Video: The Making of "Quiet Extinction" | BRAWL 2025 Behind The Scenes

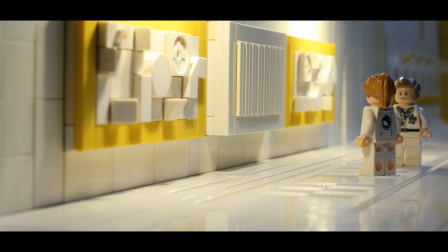3451s
But it looks so much more visually interesting to use tiles and to use different colored pieces.
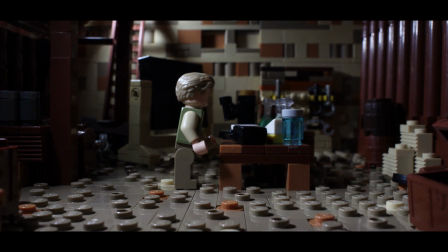3457s
And then the floor in the barn, I love the look of the half tile, half stud. It just works really well.
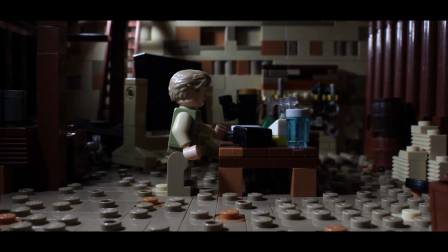3465s
Using the 2x2 jumpers though ended up being a real pain because the stud is in the middle of the block.
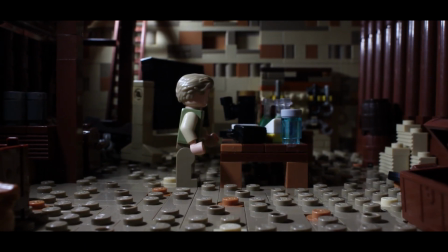3472s
If I have something that I want to click into place, sometimes it wouldn't work,
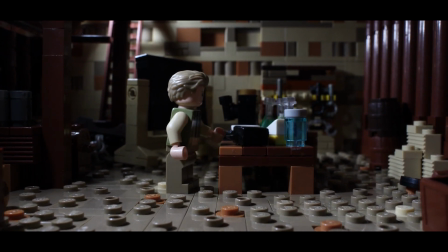3478s
and it's almost impossible to remove it with a brick separator because you've got to remove all the bricks around it to get to it.
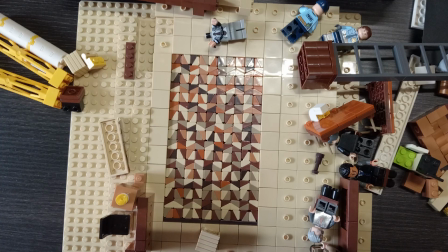3483s
So ended up being a lot more of a pain. But this floor, I'd seen people do this before.
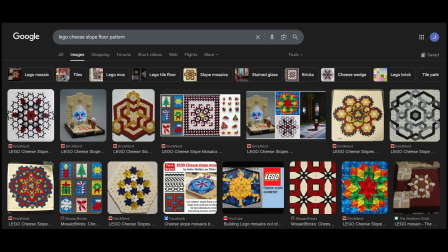3491s
I didn't invent this, right? I just took it from someone else.
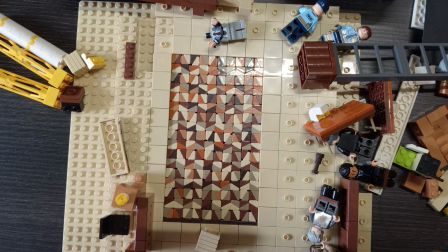3495s
But I know I wanted to do it, and I'm glad that I found the right spot for it to work.
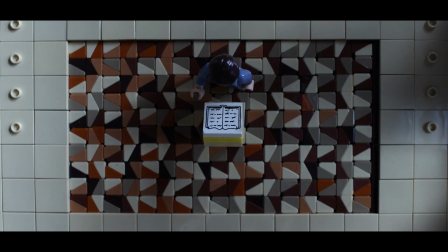3501s
And it just looks so cool. And I didn't do any calculations or math, so I'm glad that it worked out the size that I'd chosen, and then just putting a tile piece at the end to get me that extra plate width to seal off the gap and have it lock into place.
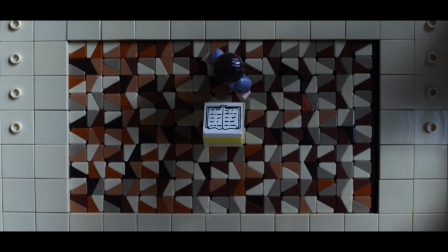3520s
I really fluked that. I didn't do any math or calculations. Even counting the cheese slopes, I came really close to running out of cheese slopes when I was coming to the end of this. And you can sort of tell. On the left, I have a lot more of this nougat piece, and there's none on the right side because I just run out entirely.
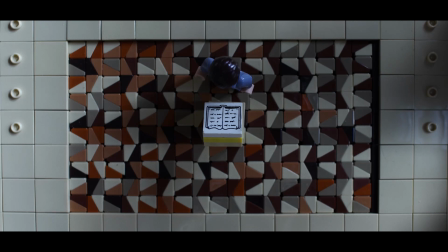3540s
So I didn't really efficiently plan that out.
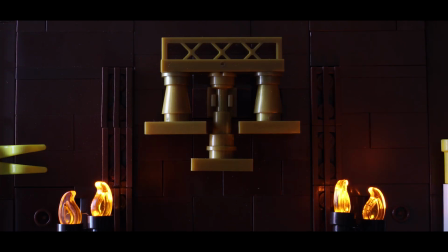3543s
The flickering of the fire, that's just 3 frames of animation on loop, but it works so well, and it looks so good. The reflective part on the it's supposed to be the balance thing. I have no idea what it's called.
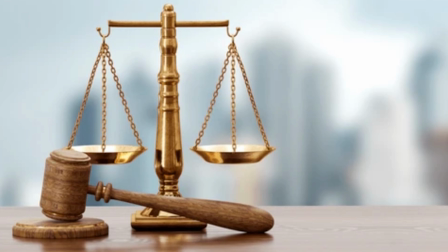3556s
I don't know, the scale. It's like a old school scale. That's what it's supposed to be. But the reflection on the gold pieces on there, it looks so cool.
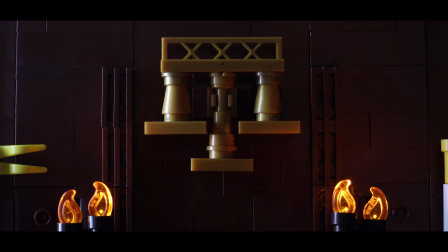3564s
I love that shot a lot. And then it also saves having to do animation because the shots get a lot boring of the people talking.
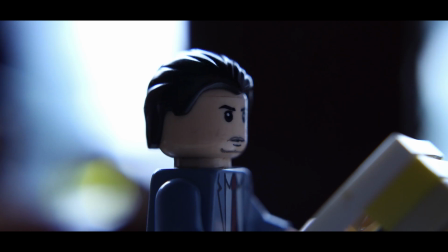3570s
I originally wanted to do mouth animation.
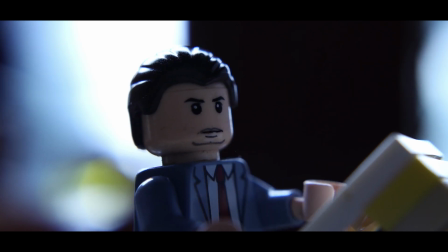3572s
I'd done a lot of it for my Star Wars project I'm working on at the moment. And I've gotten really good at doing it efficiently and quickly.
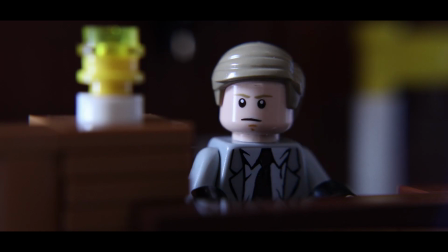3579s
So I wanted to do mouth animation for this. But I would have had to set aside an entire day of BRAWL just to do it.
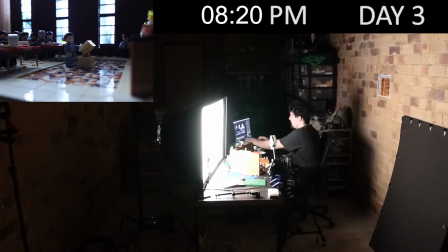3586s
So when I got to, I think it was day 3 or 4, I just had a moment where I was like, I've still got so much left to animate.
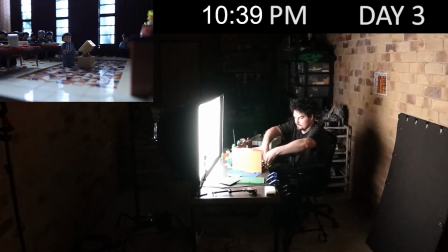3593s
That's not going to happen. Which is unfortunate because it would have been one of those extra things that grounds it in reality,
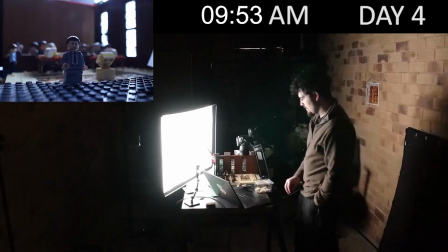3599s
makes it feel like you're watching a movie and not a brick film, which is what I wanted to sort of do with this project.
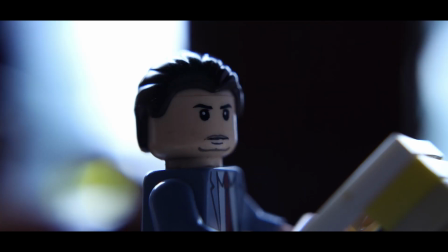3605s
But yeah, it still works just as fine without the mouth animation, in my opinion. So it would have been really rushed as well.
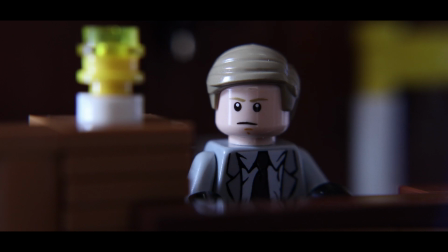3612s
I was thinking at certain points, oh, what if I just had like a basic open and closed mouth animation and just sort of track it on. But it's a decision I should have made a lot sooner if I wanted to do it, because I would have done less physical moving of the characters, because that would have made it easier to track on the mouths and stuff.
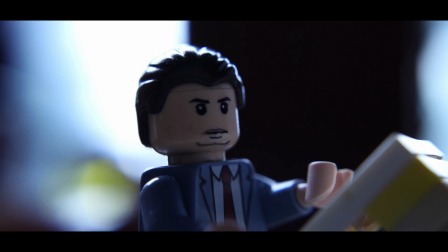3632s
But once I knew I wasn't doing mouth animation,
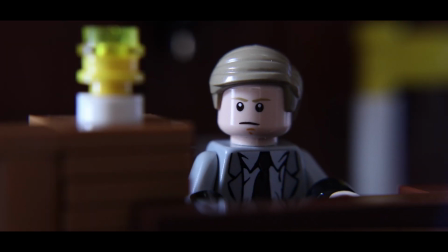3634s
I sort of was freed up to do more head animation without knowing that I had to put on a digital mouth after the fact.
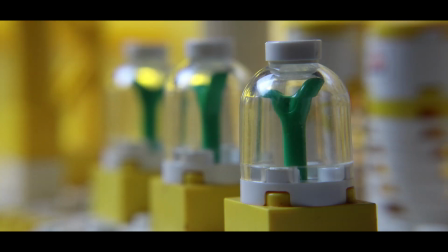3642s
All right, then we go back to the lab. So we've got the plants here.
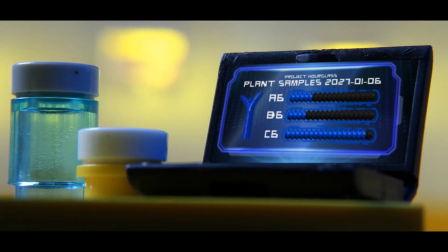3645s
I originally wanted there to be 4 plant samples, but I only have 3 of these dome pieces, these transparent dome pieces. I should have made it a lot clearer that he's testing plant samples. I feel like this shot and then the one preceding it isn't enough to sort of do that.
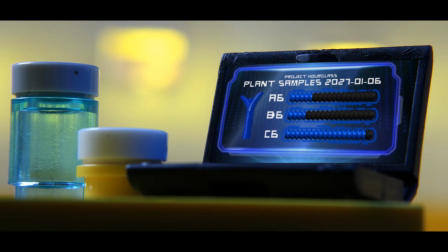3660s
It's also very brief. You're probably not going to read that it says plant samples. So what's happening here story-wise, right? Because again, people that watch this probably aren't picking up that this is what I intended, but he's doing 3 plant samples.
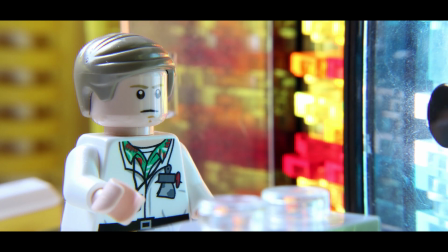3674s
This is what he's putting in the fridge at the start of the film. But notice how one of them has a much higher, I have no idea.
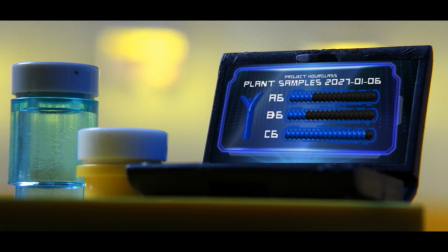3681s
I don't know. But one of them's different to the other 2 samples. That's because he grabbed from the fridge the wrong sample.
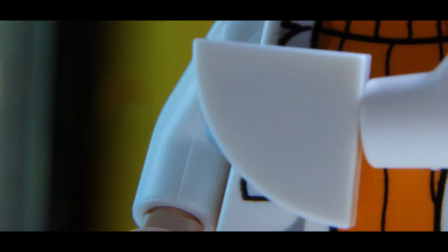3688s
He'd grabbed the sweat sample instead of the tree plant sap sample.
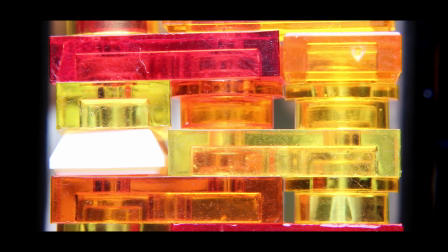3694s
And I wanted it to be tree plant sap because I feel like that was the closest to human sweat,
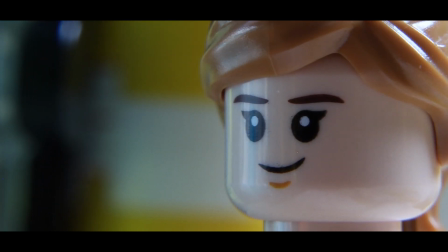3701s
that if they were in these little sample discs, you probably wouldn't visually be able to tell them apart until looking under a microscope.
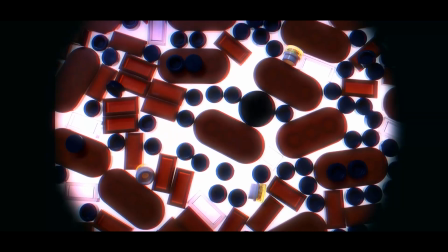3709s
So yeah, one of the samples is wrong and is going to die a lot sooner than the plants.
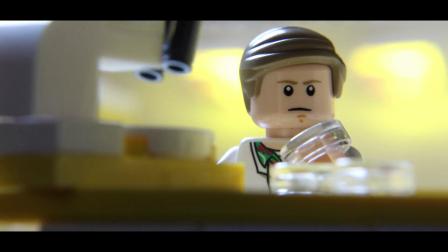3715s
And so this is him looking through the 3 samples. The microscope stuff turned out so well.
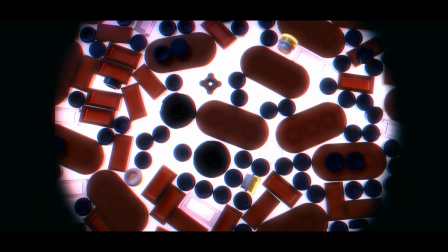3722s
It's just backlighting a transparent floor,
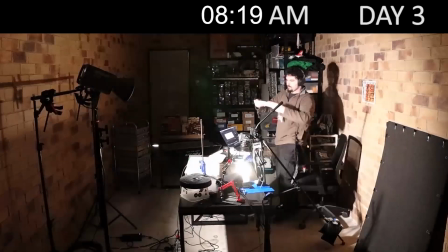3725s
and I'd used one of my Lego sorting tubs upside down, so that way I had space underneath to put the light.
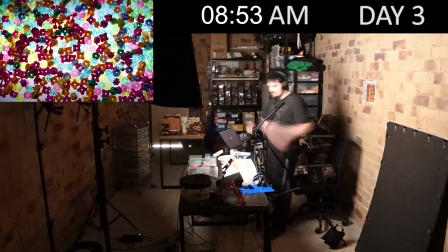3732s
And again, I used the 2 MC Minis that I have. They're phenomenal, and the fact that they're battery powered makes it so that I can do shots like this,
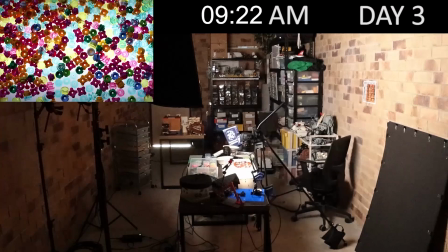3740s
because there's no way to sort of sneak a cable underneath and have it sit flat on the table.
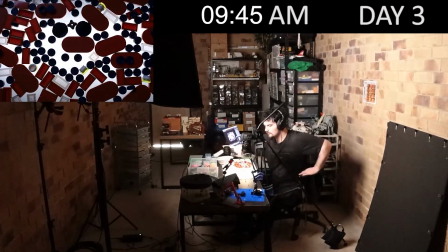3745s
And then having the camera top down made it easy to animate, and it looks so cool.
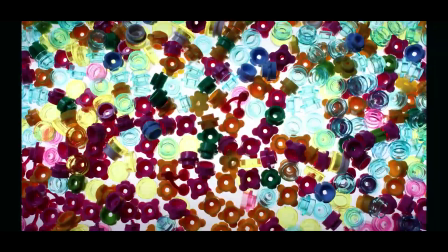3750s
And again, I'd never done this microscope effect. That's another After Effects tutorial that came in handy,
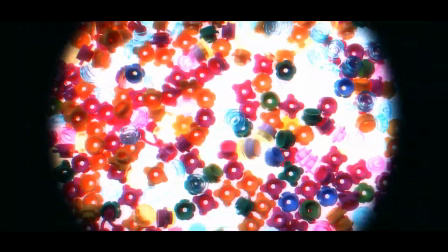3755s
and I sort of followed along with that tutorial to get this look in After Effects of the like the blowing out of the highlights.
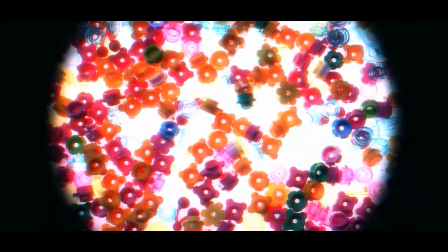3763s
I don't know. It's like a 3D effect. If you pause and look, like you can see the red on the left and blue on the right.
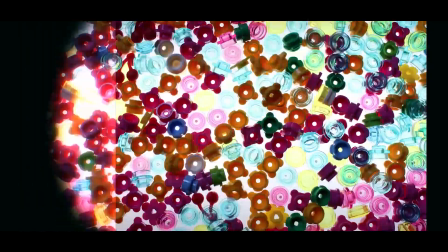3769s
So it's like the 3D sort of effect to make it look like it's in a microscope. And then the blurred sort of edge as well.
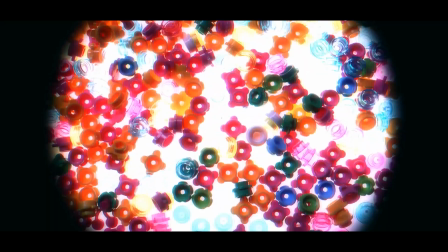3775s
And this is another one where I used reference images. It's reference video.
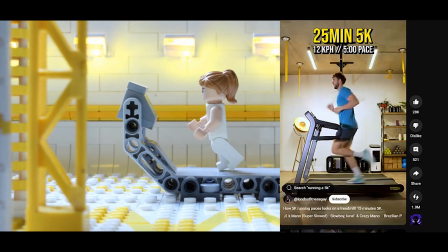3780s
I think it was only the microscope stuff and the running cycle where I used reference video to help with animating.
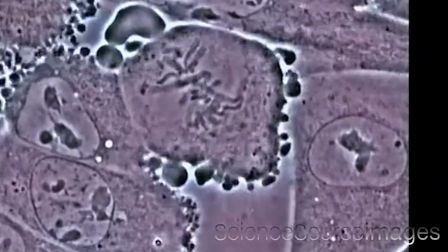3787s
And the main reason I had reference here is I just wanted the look and the feel and the speed of how it looks under a microscope.
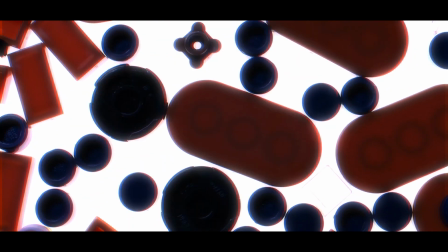3796s
And yeah, I'm just glad that I have my Lego collection so well sorted,
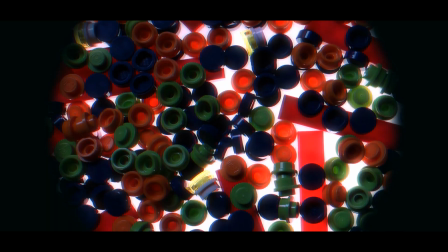3800s
because I was able to just grab all the plant pieces and all the transparent pieces of a certain color and mix it together to make it look how I wanted it.
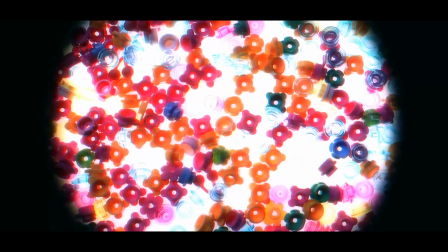3808s
And it turned out so well. I love it. The little cherry pieces, I wish I had more of them.
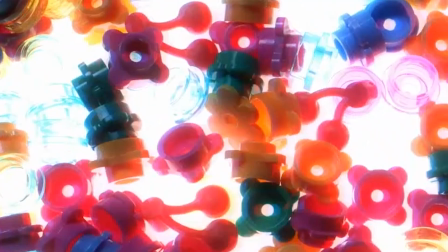3813s
They're really cool. They look like little cells that you would see under a microscope. I wish I had like 100 of those cherry pieces.
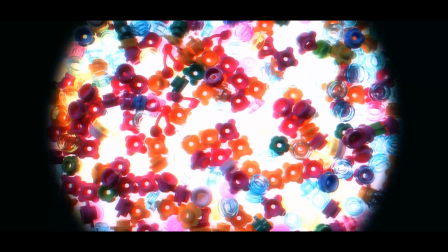3819s
They would have looked really cool. But yeah, the combination of the flower pieces and the transparent pieces looks so well.
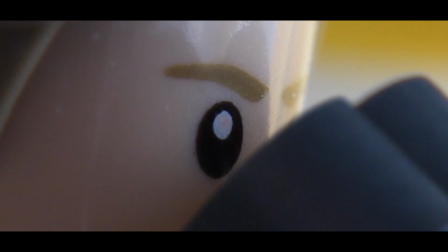3826s
I love it so much. This is another shot that I took from Andor.
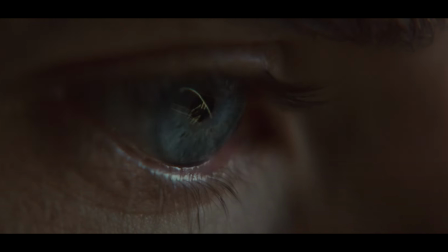3831s
I love the close-up shot of Cyril, and he's at work and he's got the reflection in his eye of the I have no idea what he's doing on the computer, but you can see the reflection in his eye.
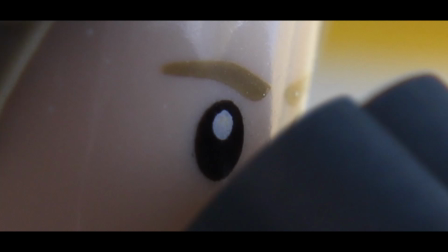3841s
So I wanted to recreate something like that, and so that's where we've got this shot with the close-up on the microscope. And the mod element is here. It's in the background. You can see some white and you can see some yellow,
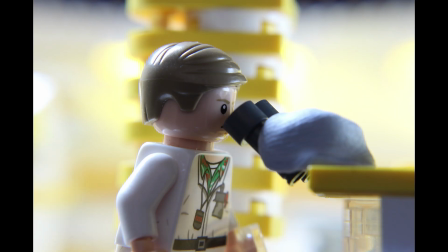3855s
and it's like blended together because it's so far in the distance and it's so out of focus because we're so zoomed in here.
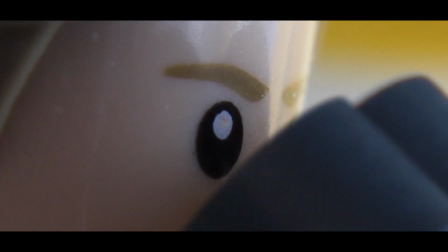3861s
But yeah, the cropped version of this has a mod element in it as well.
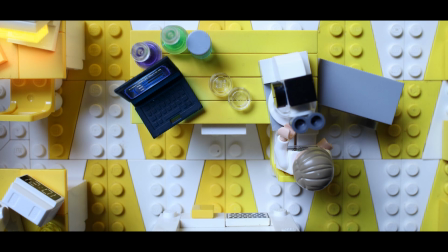3866s
This top-down shot, again, I loved showcasing the floor because it turned out so well. There's a lot of visual effects here too, like the screen replacement, and we've got light over here.
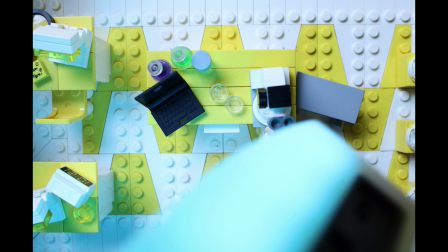3878s
This isn't the built-in Lego lights. This is digitally added in.
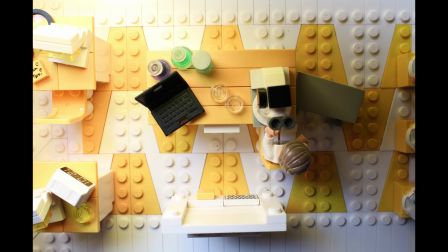3883s
I'd taken a second plate shot with yellow light and masked around to get that.
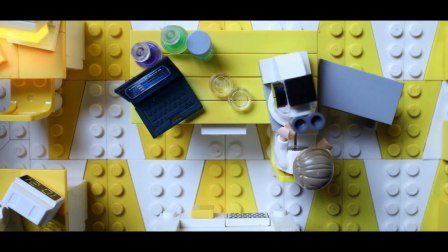3888s
And the alarm clock, or not alarm clock, well, it looks like an alarm clock. The just digital clock is beeping as well with the dots in the middle. They're things that people watching this like 5 times over probably still wouldn't pick up on.
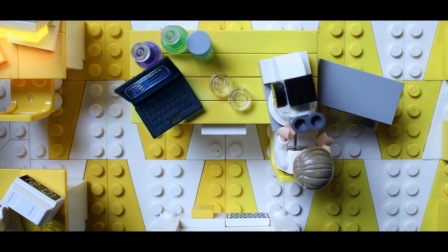3903s
So I asked myself, why waste time doing it? But it just adds to the production value, and I would miss it if they weren't there.
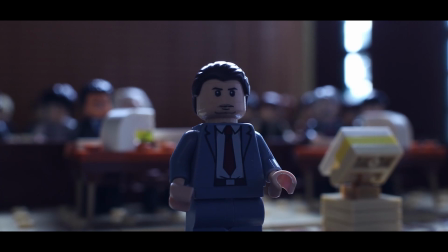3912s
All right, then we're back in the courtroom. This shot of him walking, again, the floor, if you remember it from the shot before, it's all tiled off.
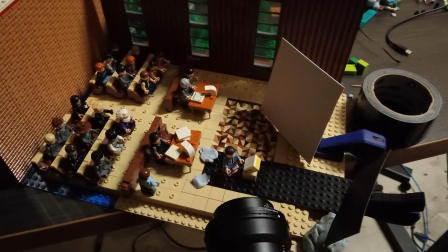3919s
There's no studs for him to click into. So I had added a plate underneath for me to do this little bit of walk animation.
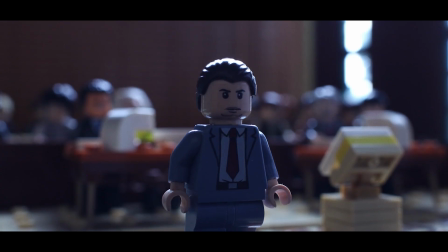3926s
So that just made it so much easier. I could have used tack, but using tack on his feet and the lectern,
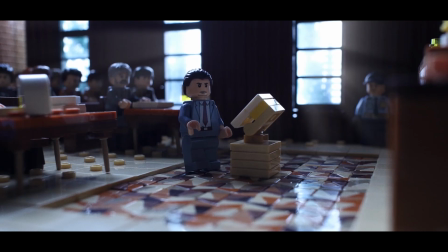3935s
when I'd remove it, it was pulling out the cheese slope pieces.